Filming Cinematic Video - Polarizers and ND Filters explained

cinematic look, motion blur, polarized light, neutral density filters, shutter speeds, all photographic terms that have a huge impact on what you shoot and are all very easily explained. And that's what I'm doing today.
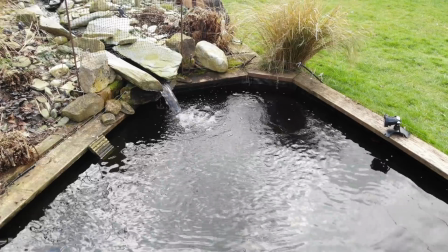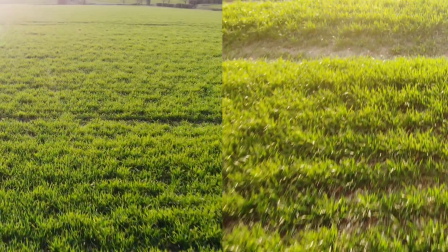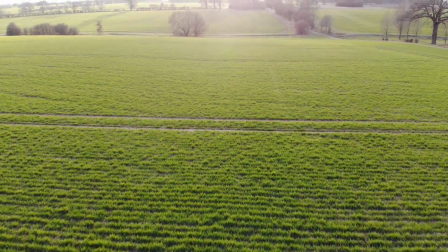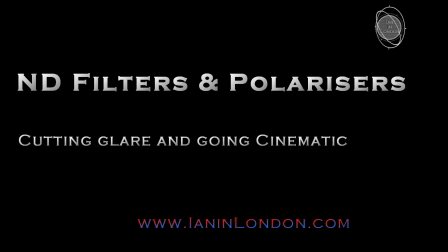So a very quick video this week on neutral density or ND filters and polarized filters and how they will help you cut down reflections and glare and give yourself a much smoother video. So to go through what polarized and ND filters do, I'm going to be making use of a truly excellent little pack of mixed filters from Freewell,
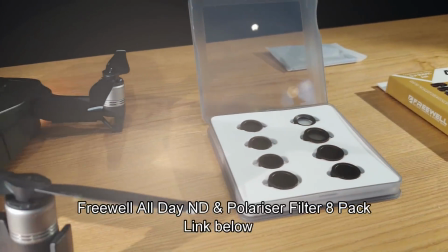[0:57]
which contains a mix of ND, polarized ND and plain polarized filters. The link for this is in the text below. They've got a number of different pack sizes available, and I have to say that after playing with it for a few days,
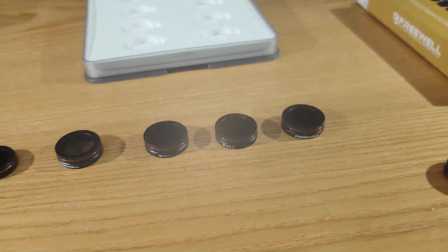[1:12]
I really am impressed with the quality of these, and I think they're a genuine alternative to the Polar Pro sets. So what do you actually get inside the pack? So it comes in a very smart little box.
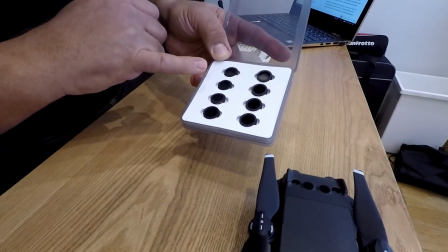[1:24]
You have the straightforward polarizer. You have three pure ND filters, ND4, 8 and 16.
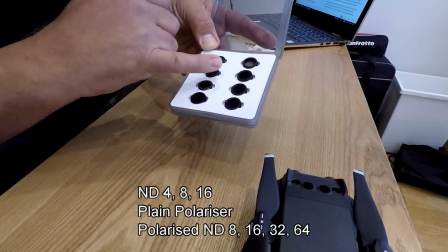[1:31]
And you also have four polarized ND filters, an ND8, 16, 32 and even a 64. So the Mavic does come with its own blank filter protector, which is protecting the thread.
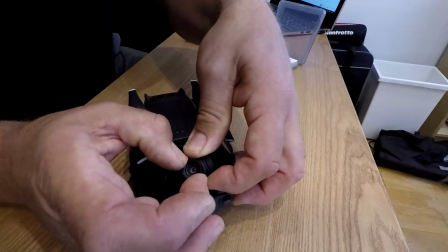[1:44]
So if you look here, you have to hold the gimbal quite firmly at the edge and you just turn.
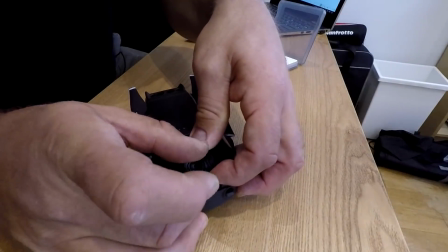[1:49]
You can see it screws off. And you're left, it has no glass.
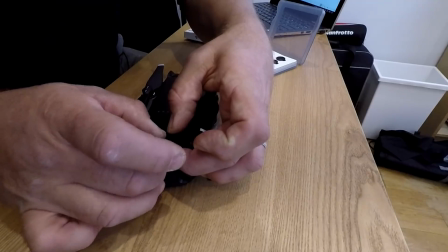[1:53]
It's literally there to protect the threads. So to put on one of these filters, hold it firmly, screw it firmly on.
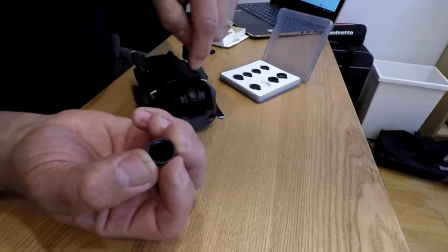[2:03]
The polarized filters actually have two elements.
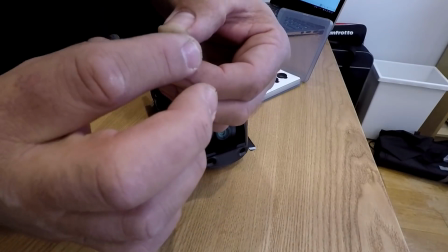[2:07]
They have the screw thread to actually fit on the thread on the lens itself,
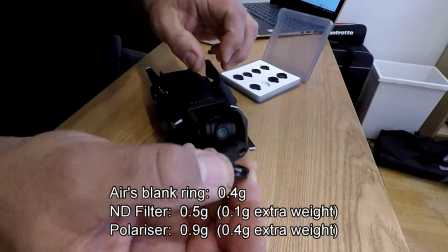[2:12]
but they actually have a secondary swivel that allows you to turn the polarizer.
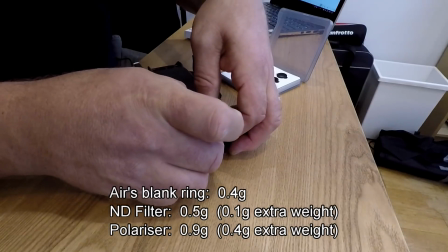[2:17]
And I'll go through that very shortly as to why that's so important. I have to say I am really impressed with the quality of these.
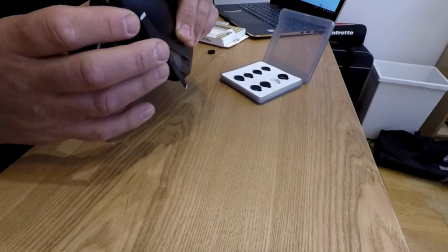[2:23]
They've got the very solid aluminium, very lightweight, and they stay in place even with the clip on.
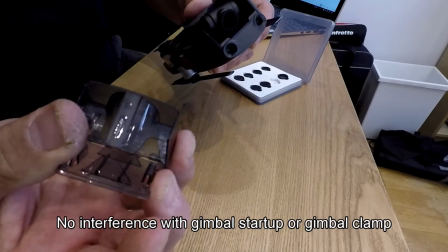[2:31]
So you can actually leave one on. If you find one that suits your normal filming conditions, you can just leave it on all the time. The reason you want to reduce the amount of light getting into your lens is that it allows you to reduce the shutter speed as well. And this has an enormous impact on how smooth and cinematic your end video will look.
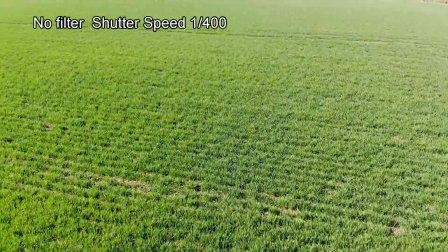[2:51]
Look along the bottom of the screen where the grass is moving fastest.
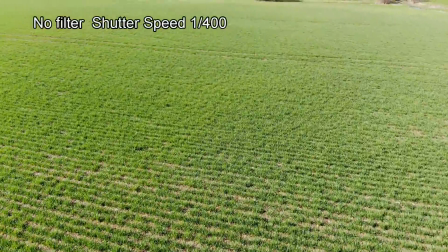[2:55]
In this first clip, without any filter, each frame is so sharp you can begin to see the movement between each frame.
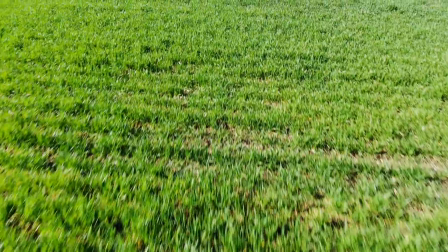[3:02]
Now look at the same shot taken with an ND filter fitted on the lens.
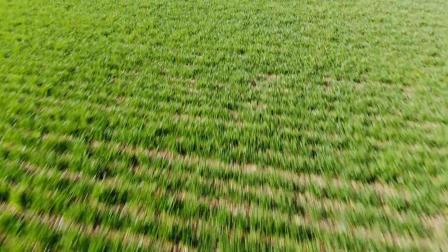[3:06]
The movement is smoother because each individual frame is slightly blurred as the shutter is open a split second longer.
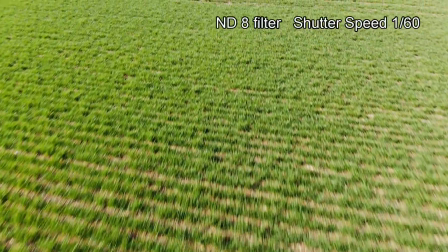[3:15]
This is where the term cinematic effect and motion blur come in,
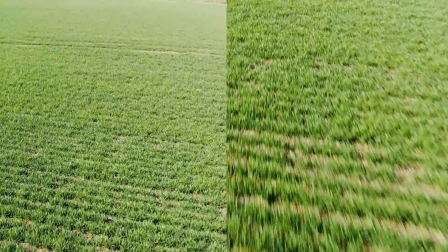[3:18]
by making sure that each frame of the video is blurred into each other rather than sharp individual frames.
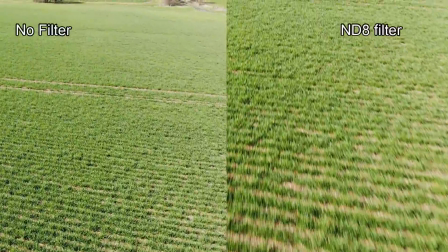[3:24]
That's the way the human brain and the eye likes things, and it will end up making your video look a lot smoother. You normally have an ND4, 8 and a 16. They're the most common ones. And on a bright cloudy day, you might use a 4 or an 8. Or on a very sunny day at lunchtime, say, you'd probably use a 16. In all cases, you're trying to bring your shutter speed down to around 1/50th or 1/60th of a second. Why, you might ask? Well, if you're shooting in PAL at 25 frames per second or NTSC at 30 frames per second, there's a simple filming rule called the 180 rule, and all it simply means is that you try and get your shutter speed to twice that of your frame rate.